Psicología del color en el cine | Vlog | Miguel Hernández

Hoy vamos a hablar de la relación que existe entre la música y la fotografía, la relación que hay entre la composición musical y el diseño gráfico. ¿Cómo es que podemos escuchar lo visual y ver la música? Y bueno, por ver la música y escuchar el diseño no me refiero a las personas que padecen sinestesia, que es una enfermedad que mezcla los sentidos y hace que las personas que la padecen literalmente puedan oler colores, saborear sonidos, escuchar la luz, etc. Realmente lo que quiero con este video es explorar por completo las similitudes que tienen la composición musical, la fotografía y el diseño gráfico. Y es que aunque parecen ser disciplinas completamente distintas, tienen en común mucho más de lo que te imaginas. Y para explicar mejor estas similitudes voy a explicar este video.
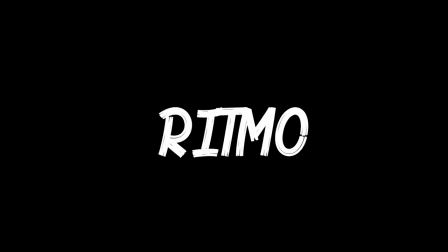[0:50]
Voy a dividir este video en tres partes. El concepto de ritmo suele ser asociado a la música. Es lo que marca los tiempos de una canción de manera más o menos regular y más o menos reconocible. Cuando nuestros oídos perciben una determinada secuencia de sonidos que somos capaces de comprender y predecir, nuestro cerebro lo identifica en automático como ritmo. Es cuando escuchamos un beat marcado de batería y una buena línea de bajo, esa sensación de querer mover la cabeza, chasquear los dedos o bailar.
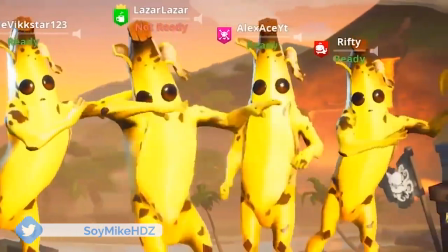Pero el ritmo, aunque es uno de los elementos más utilizados por los compositores, no todas las canciones lo necesitan para conectar con la gente. Hay ocasiones en que la melodía, la letra o el sentimiento es lo que nos cautiva de una canción.
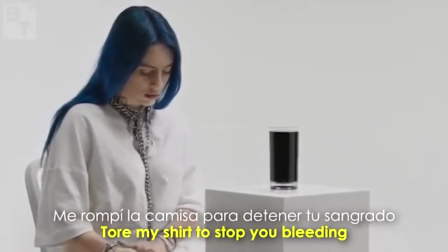Por eso, aunque el ritmo casi siempre lo relacionamos con algo musical, está presente prácticamente en todo lo que nos rodea. Nuestra vida está encuadrada en un compás de 24 horas diarias, dividida en 4 sesiones del año mientras vivimos en un cuerpo que marca nuestro pulso rítmico mediante pulsaciones de nuestro corazón. Toda nuestra vida está marcada por ritmos constantes que son tan cotidianos que ni siquiera nos damos cuenta. Es por eso que tal vez nunca te percataste de la presencia del ritmo tanto en la composición fotográfica como en el diseño visual.
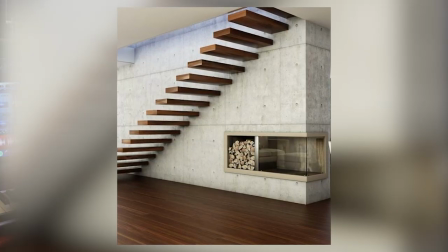[2:09]
Por ejemplo, esta fotografía tiene tanto ritmo que casi lo podemos escuchar. Esos escalones forman un patrón de elementos que casi lo percibimos como un beat de batería.
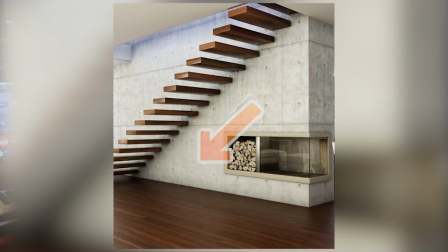[2:17]
Entonces, si interpretamos los escalones como un patrón rítmico más la melodía descendente, se puede decir que nuestra foto tiene un sonido visual.
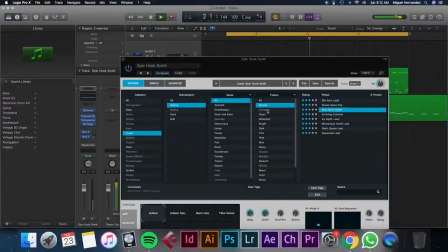[2:24]
Y para que quede más claro, voy a hacer una pequeña muestra musical que nos muestre cómo sonaría esta fotografía.
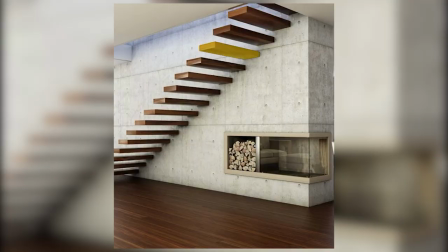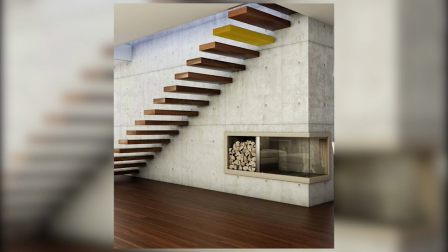Está claro que tanto la música, como la fotografía y el diseño visual impactan directamente las emociones del espectador. En cine, es común que los directores utilicen los colores como un vehículo para comunicar algo. En la película Hombre Manos de Tijera, Tim Burton nos plantea dos universos que aunque están cerca uno del otro, son completamente distintos.
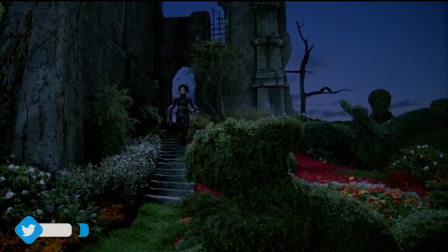[3:07]
Mientras en la casa o mansión de Edward todo es como muy oscuro, muy fúnebre, nos pinta un universo extraordinario.
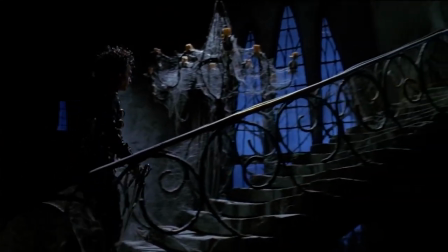[3:16]
Tanto los encuadres como los colores opacos nos van adentrando al mundo de Edward, el joven Manos de Tijera.
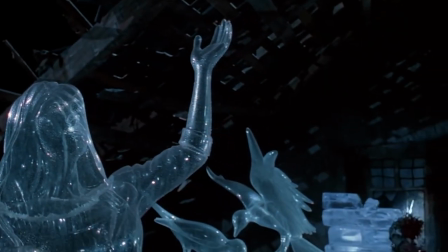Pero basta con que la película nos saque de ese lugar para mostrarnos que el mundo exterior es mucho más aburrido. Mientras dentro de la mansión todo parece único y mágico, fuera todo es plano y color pastel.
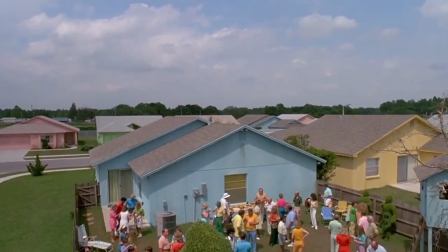[3:38]
Rápidamente nos sentimos inmersos en un lugar monótono, común y corriente.
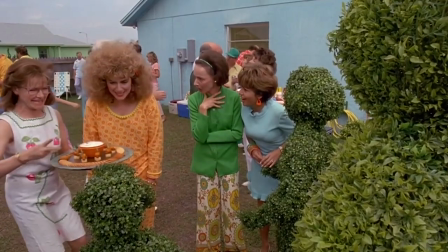Otro ejemplo para entender cómo los colores, al igual que la música, nos comunican emociones, es Titanic.
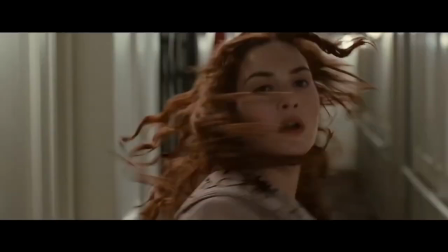No podríamos imaginarnos el final de esa película sin recordar la música ambiental que nos hace sentir tristeza, pero a la vez resignación. La música de esa escena nos está diciendo que para Jack ya todo terminó. Pero en esa escena, los diálogos y la música no son lo único que nos están comunicando algo. También los colores lo están haciendo. En la gama de colores del cine y la fotografía se dice que hay dos categorías. Una son los colores cálidos, esos que transmiten una sensación de calor. Suelen ser asociados tanto con el fuego y la pasión.
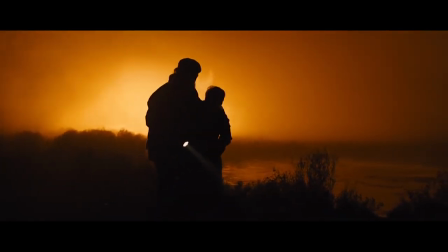[4:33]
También con los atardeceres y la naturaleza en otoño. Generalmente por relacionarse con una sensación térmica de calor, suelen transmitir calidez, entusiasmo, dinamismo, alegría o incluso peligro. La otra categoría son los colores fríos, esos que transmiten una sensación térmica de bajas temperaturas.
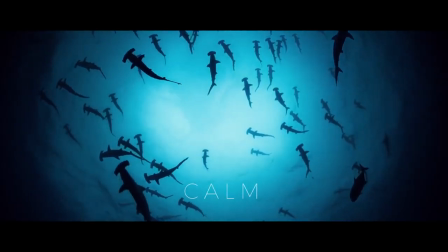[4:49]
También se suelen relacionar con la calma, con la serenidad, con la paz, la lejanía, la soledad o incluso la tristeza. Que en complicidad con la música se genera una atmósfera única de calma y resignación. Así como en los colores hay dos categorías ya mencionadas, en música los acordes también están agrupados en dos categorías, acordes mayores y acordes menores. Bueno, realmente hay más, los disminuidos y los aumentados, pero como este no es un video de teoría musical, voy a hablar nada más de estos dos. Los acordes mayores son los que se sienten más luminosos, como más brillantes, y despiertan sentimientos que reflejan alegría, felicidad, optimismo.
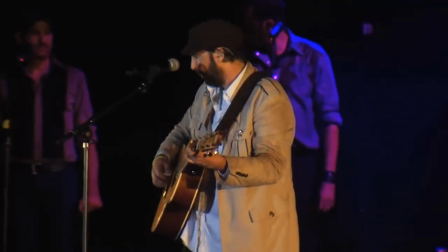Mientras los acordes menores son más asociados con los sentimientos que generan tristeza, melancolía, nostalgia.
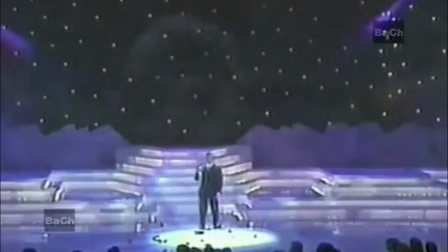[5:32] Precisamente ahora que tú ya te has ido.
Aunque en un tempo lento, esos acordes menores también son utilizados para reflejar algo más misterioso o más íntimo.
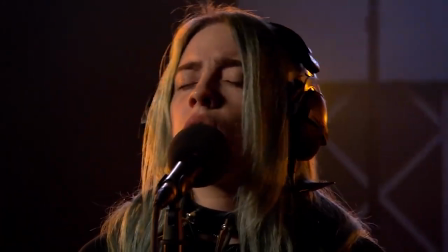Bueno, y volviendo a Titanic, en la escena en la que Jack muere por ser un momento triste de la película, lo natural sería haber hecho la música de esa escena con acordes menores. Pero al parecer James Horner decidió no hacerlo obvio. La música de esa escena icónica de Titanic está compuesta con acordes mayores. Eso es porque a pesar de que se puede pensar que esa escena habla de la tristeza de perder a alguien, la música en ese momento realmente lo que nos está hablando es del amor que existe entre Jack y Rose. Toda la cinta, o al menos en la gran mayoría de ella, vemos a esta pareja luchando por estar juntos.
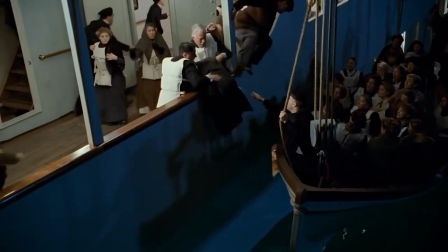[6:20]
Sentimos la tensión que hay entre estos dos y el mundo, cómo todo está en su contra. Y el único momento en el que sentimos calma es en esta escena.
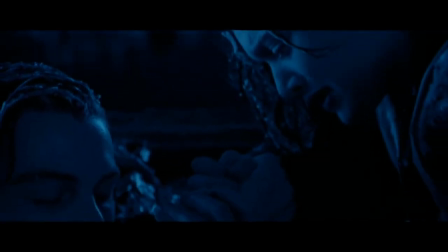[6:32]
Justo cuando Rose suelta la mano de Jack, es cuando empieza a sonar el soundtrack.
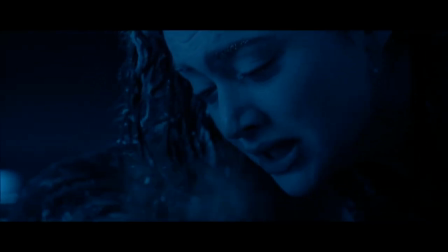[6:40] No olvidaré la promesa, lo prometo.
Los colores son fríos, pero no porque nos quieran transmitir tristeza. Realmente nos están transmitiendo calma y resignación. Y los acordes de la música de fondo no son menores porque esta escena no es una tragedia. Esta escena habla de lo que es capaz de hacer alguien por amor.
¡Den la vuelta!
Por eso es que en la escena final de Titanic, que para muchos no queda muy claro si es un sueño de Rose o no, lo que podemos interpretar como un esperado encuentro entre Jack y Rose con un amor tan fuerte que fueron capaces de traspasarlo todo.
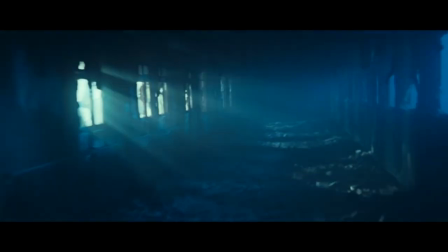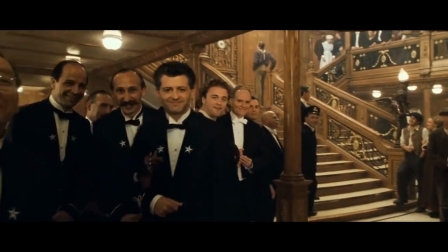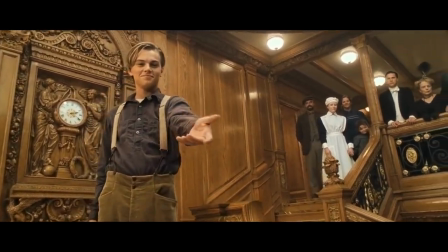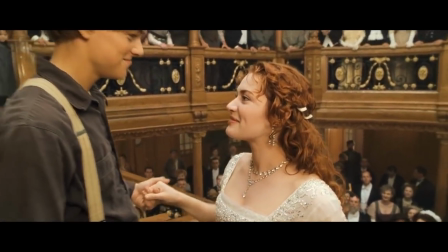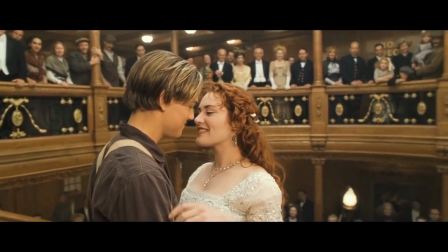[7:45]
De llorar. A lo largo de la historia, las cosas evolucionan, los deportes, las modas y sobre todo las artes.
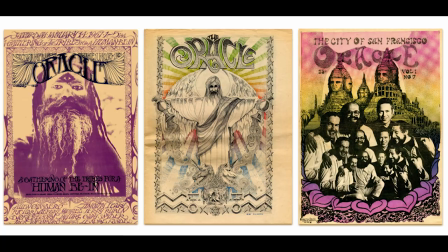[7:54]
Tanto la composición gráfica como la producción musical han ido cambiando juntos de la mano. Ese es el diseño de la portada de un periódico underground muy popular durante el final de los años 60. Y sí, se puede apreciar cómo había muchos elementos dentro del diseño, cómo se veía venir ya la tendencia psicodélica de los años 70. En la música de los 70 se puede apreciar esa misma tendencia. Esta es una banda icónica de esa década.